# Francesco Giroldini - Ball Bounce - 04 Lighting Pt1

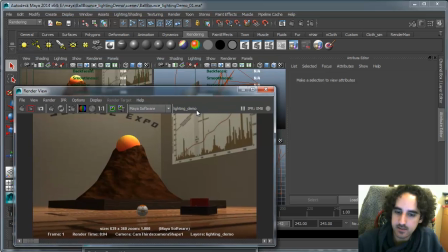(16:24)
Okay, so I actually can bring back the light intensity onto the volcano, since now
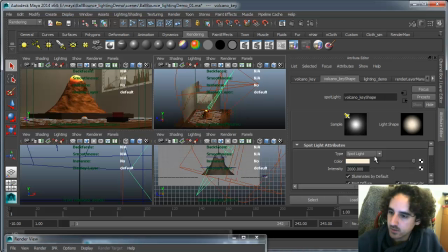(16:33)
the other light won't interfere.
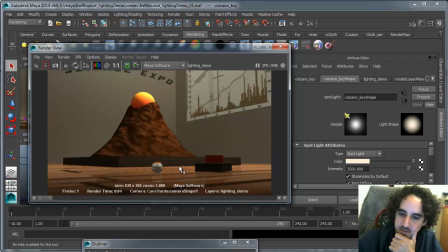(16:43)
So you can see that my goals right now are to create interesting gradients, make the important objects stand out, add shaping, add contrast, separate the planes.
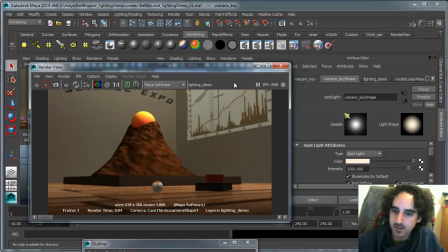(16:59)
I think this may be too bright and that may be too dark. I think it's creating contrast unnecessarily.
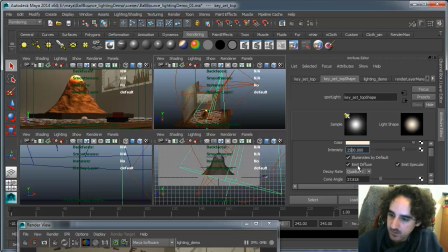(17:06)
So I might actually tone this down a little bit and increase the cone angle.
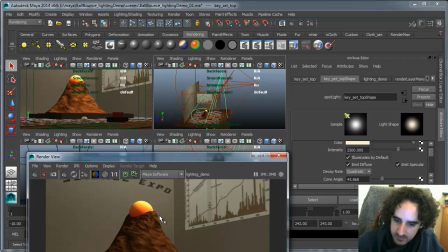(17:12)
And it would be nice to get a little bit more light on the ball.
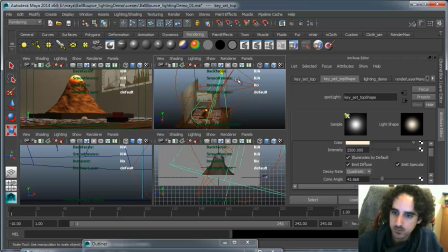(17:18)
So I'm actually going to move this closer here so that we can get a little bit more light.
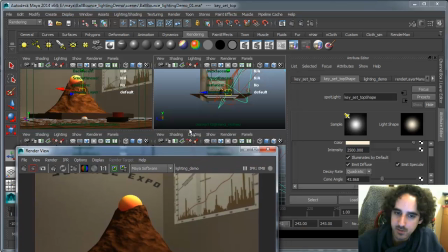(17:32)
And I think this item, this ball, is actually probably too bright because it really stands out from the rest.
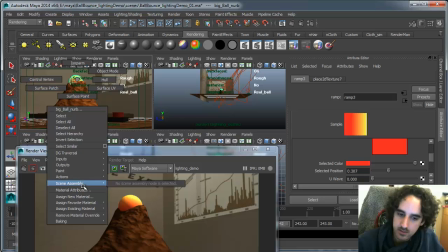(17:41)
So I'm probably gonna actually go and take down some of the diffuse.
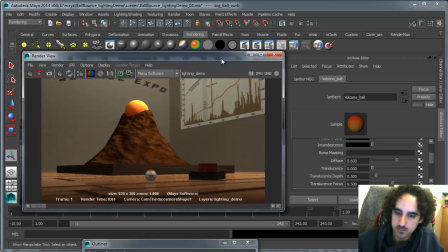(17:50)
Just a little bit, so it doesn't blow out as much.
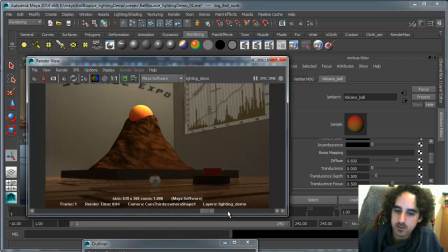(17:57)
Okay. So let's go back to what we had before.
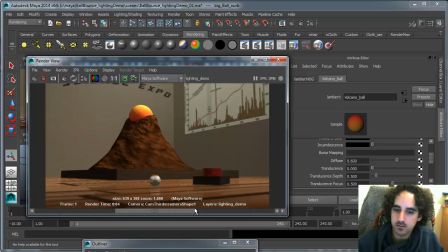(18:04)
And let's see where we have gotten so far. So, now we definitely can separate the two planes, which is nice. Let me see what the original image. We're definitely getting some interesting gradients, which is nice.
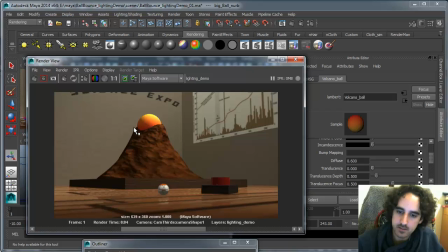(18:22)
We aren't getting any spec on these, and there's not enough material variety, I think.
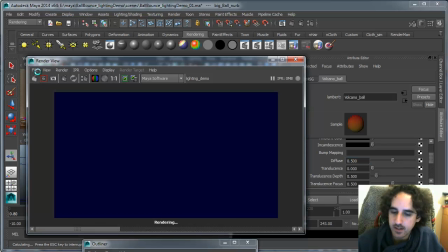(18:29)
So I think we can focus on that. But I would also get started on breaking up some of those very
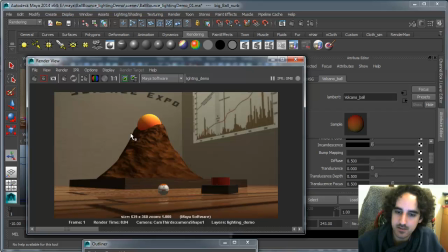(18:38)
complicated, I mean very straight edges, and add some kind of interest to the image. I think lighting-wise, we're getting somewhere already. I think I ideally would like better gradients over here, so I think what I'll do
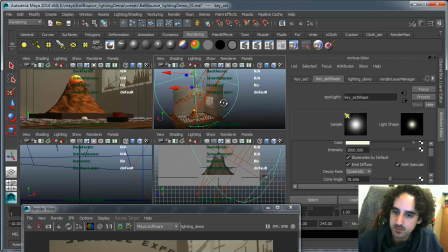(18:54)
is take this light, which is what's contributing it to those gradients, and I probably would remove, make it a little bit tighter, okay, and let's see what that gives us.
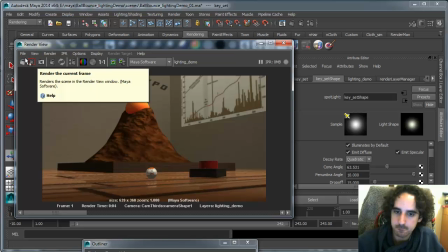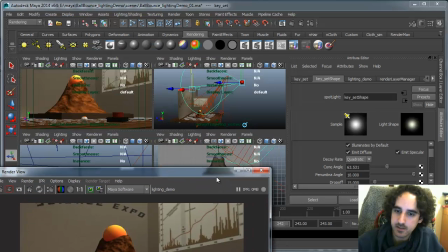(19:21)
I feel like that plane is still too dark.
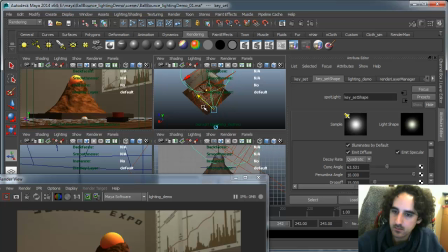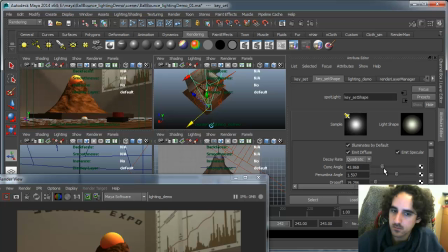It's always a game between all these settings when you're trying to determine the better way to do this.
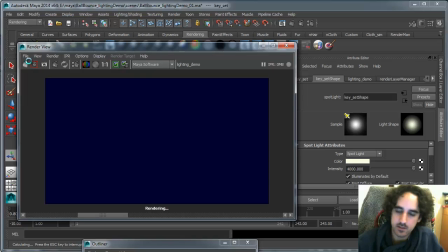(19:54)
Alright, so let's see if this gives us a nice vertical gradient.
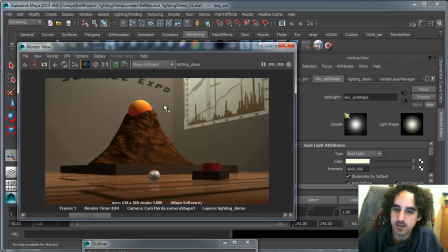(20:01)
Okay, yeah, so this is giving us a nice gradient. It might be a little too much, he might be starting to interfere.
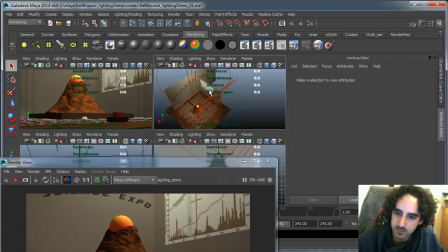(20:09)
But I think the poster itself, the textures for the poster are actually a little too bright. So let me go to the poster and change the diffuse to something like 0.5. And let me go to the wall and change this to 0.6.
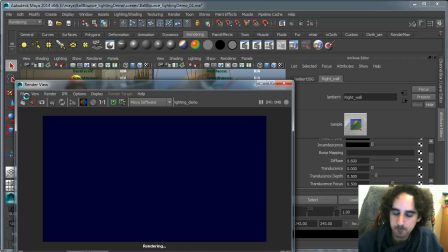(20:27)
So there we are creating, we're bringing more attention to the volcano.
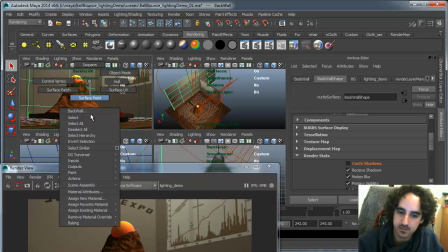(20:38)
I think these two planes actually have different materials. So let's match this 0.6.
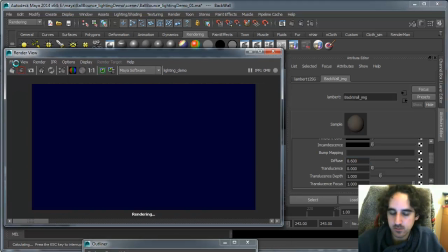(20:46)
Okay, so hopefully now the volcano and the item will stand out more.
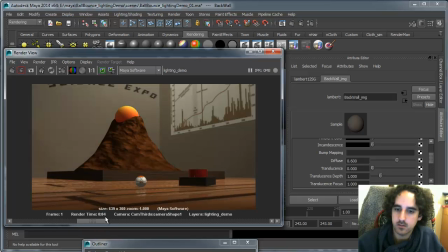(20:53)
Okay. So you see, we are clarifying the image and creating gradients. So now the point of interest is clearly the sphere here and the volcano there.
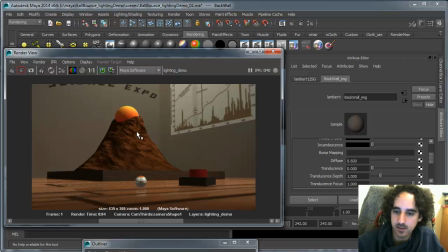(21:07)
I think we can even go further with the beauty lighting of the volcano, but we will first need to add interest to the materials. But we can do that.
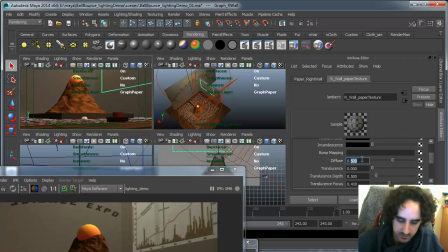(21:20)
In a moment. Let me take this down.
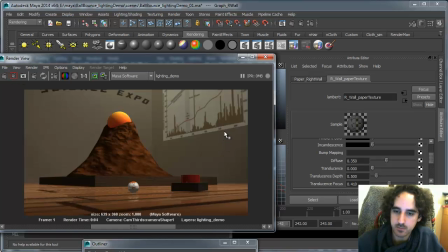(21:26)
0.35. So you see how we are applying the same principles I spoke about in the Photoshop file, the Photoshop demo. And we're applying them in 3D.
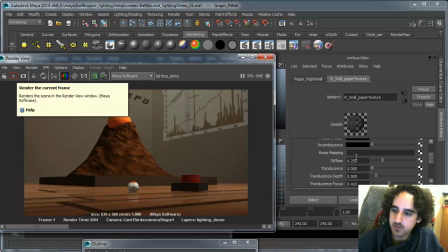(21:39)
It all comes down to a flat image at the end of the day. So if you cannot
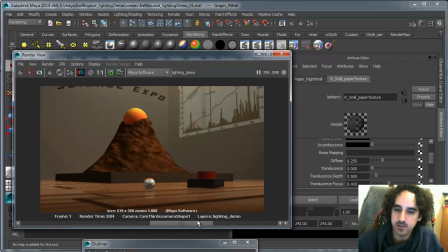(21:46)
prepare what you will do on a single flat image, it's going to be a lot more difficult once you start getting into the software. Right, so what we haven't gotten to yet is any kind of bounce lighting.
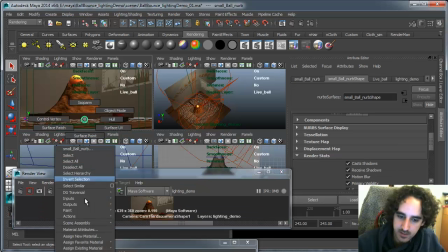(22:03)
Also, let me go to this object and turn the reflectivity down, because I think I'm getting some reflections that I am not interested in.
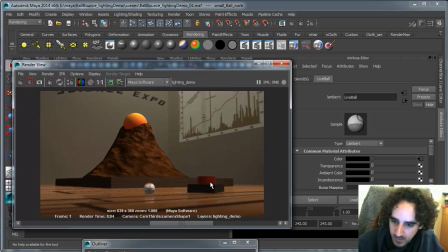(22:13)
Actually, no. So I guess this line is not a reflection. But I'm getting reflections at the bottom, and I think they're probably too strong.
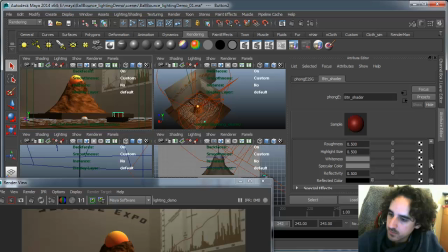(22:21)
So let me go down here and change the specular reflectivity to something like 0.5.
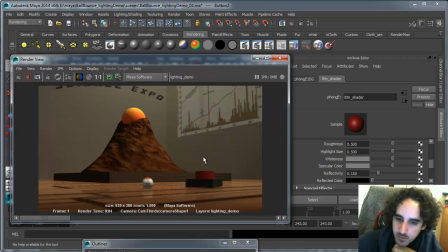(22:34)
Alright, so I think what I'll do next is probably edit some of the materials on the volcano and the sphere, and even the button, and then do some modeling tweaks now that we got the lighting in a pretty decent spot.